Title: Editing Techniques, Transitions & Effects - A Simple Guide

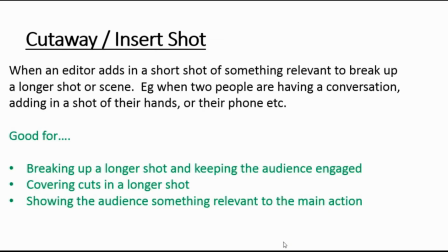This example that I've got here, it says that when two people are having a conversation, for example,
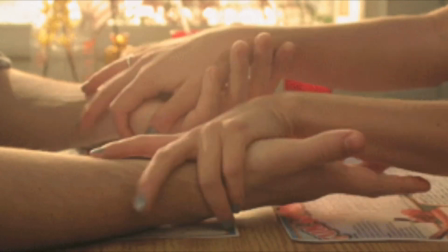you might add in a shot of their hands or their phone or something that they're doing at the same time.
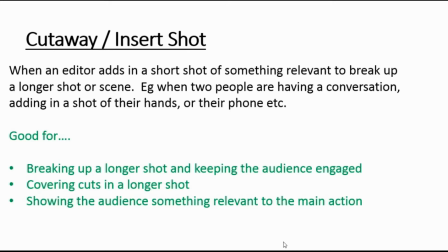So maybe two people are in the kitchen talking. You might show a shot of them stirring the saucepan on the side at the same time as, you know, we're cutting between their conversations. So adding in a kind of close-up is normally a close-up.
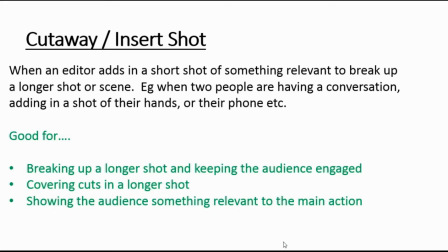It doesn't always have to be. Adding in something which is relevant to the scene, but it helps to break up the shots.
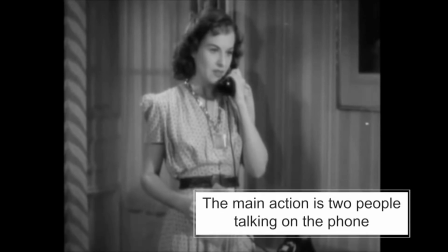You know, visually, it can be there to cover a cut.
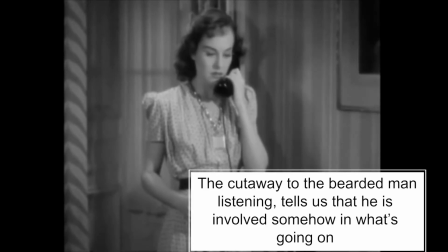You know, for example, if you wanted to cut something, a longer shot up, you might use a cutaway in order to hide that edit.
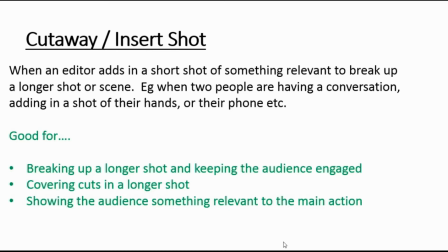So you didn't have to jump cut, for example. You might use a cutaway to help you do that. It does help sometimes to show the audience that something is relevant to the main action.
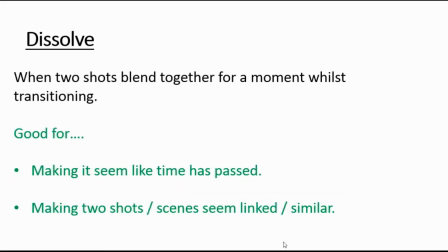A dissolve is a type of editing transition. It's when two shots are put next to each other in a timeline and the editor kind of blends them together for a moment during the transition.
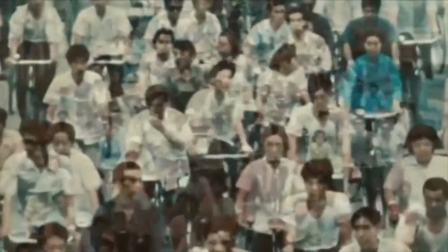So it's not a simple cut. They kind of blend together until the second shot is on the screen.
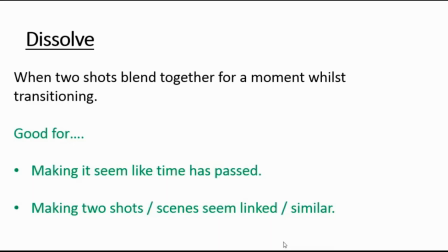And it's quite useful for making it seem like time has passed. It slows down that transition, whereas a cut happens quite quickly.
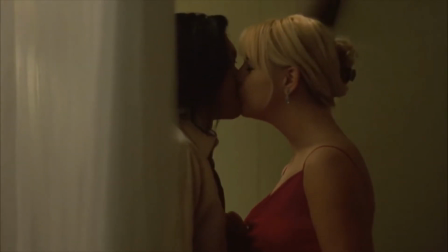A dissolve tends to be a little bit slower. So it makes it seem like time has passed, and it links two shots or scenes together.
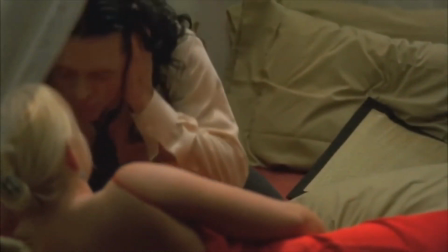So it kind of helps us to see perhaps there might be a link between those two things.
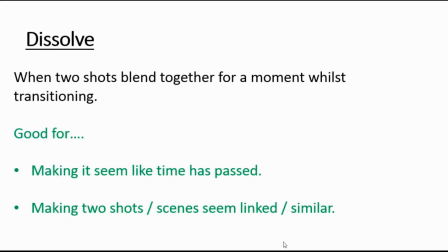Don't see it very often in TV or film anymore, but it can happen, and it's useful to work out why if you do spot one. A fade in is very similar to a dissolve. A dissolve, if you remember on the previous slide, was when two shots kind of blended together.
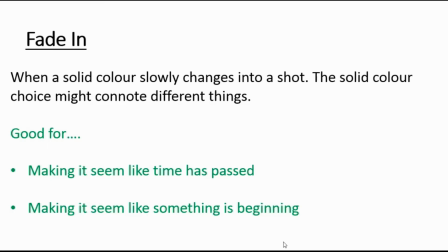A fade is when there's a solid colour and a shot. So rather than two separate shots, it's a solid colour. So a solid colour, like a black screen, for example, slowly changes into a shot.
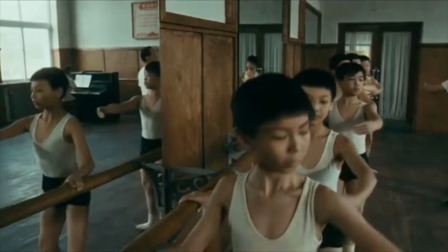It doesn't have to be a black screen. It could be a different colour, and different colours might connote different things as well, but also makes it seem like time has passed.
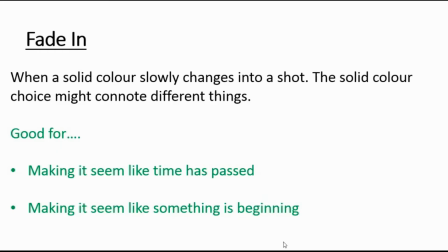And if you fade in from a solid colour, so fading in from white or black, for example, it often makes it seem like this is the beginning of something. Something has just started. So you might get a fade in at the beginning of a film, for example.
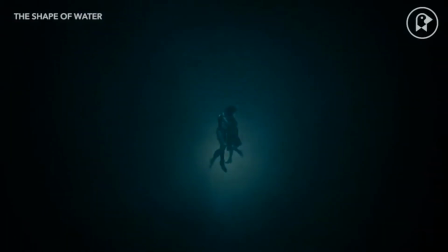Likewise, you can get fade out, and that is when a shot slowly blends into a solid colour screen.
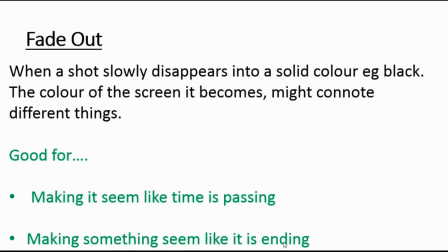So, for example, a black screen. And again, different colours of the screen might connote different things.
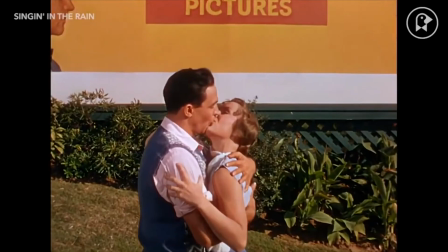It again makes it seem like time is passing, but if you fade out, it seems like something is ending,
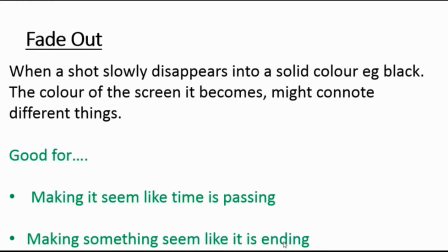and that's why you often get like a fade out at the end of maybe a TV program or a film, because it does help us to kind of think that something is finishing. A wipe is a really unusual type of shot.
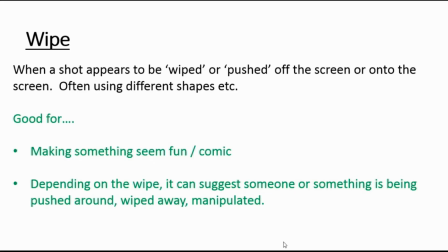So there's lots of different types of wipe that you can get, and I'm going to show you some of the different types of wipe on the screen now.
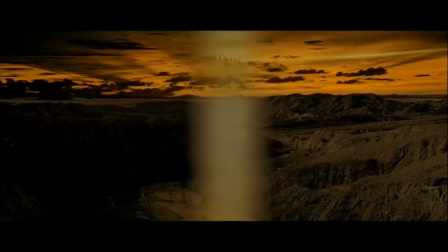But essentially, it's where one shot appears to be wiped or pushed off the screen or onto the screen by something else, by another shot.
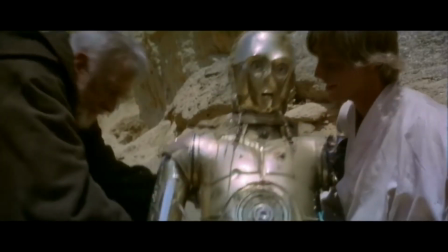Sometimes it's just a straight line where the whole shot seems to push or be pushed off of the screen or onto the screen.
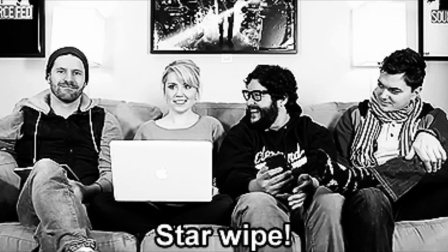Sometimes they will use shapes like a star wipe, or you have something called a blind wipe that looks like the blinds you get at windows.
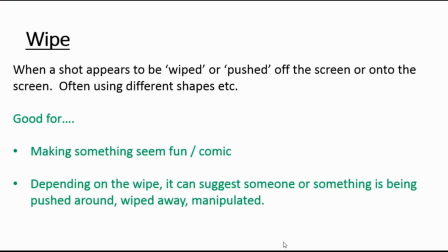It can make something seem quite fun or comic because it does stand out. It definitely takes away the realism because we kind of tend to notice them. But it, depending on the wipe, because it's one shot is being pushed off a screen by another one,
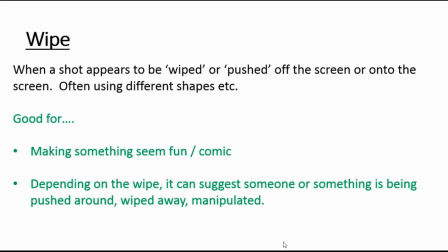it can connote that someone or something is being pushed around or wiped away, manipulated, or it might also connote that someone is being manipulative. So it's worth having a think about scenes that you might have seen with a wipe and think about whether or not it might connote some kind of manipulation.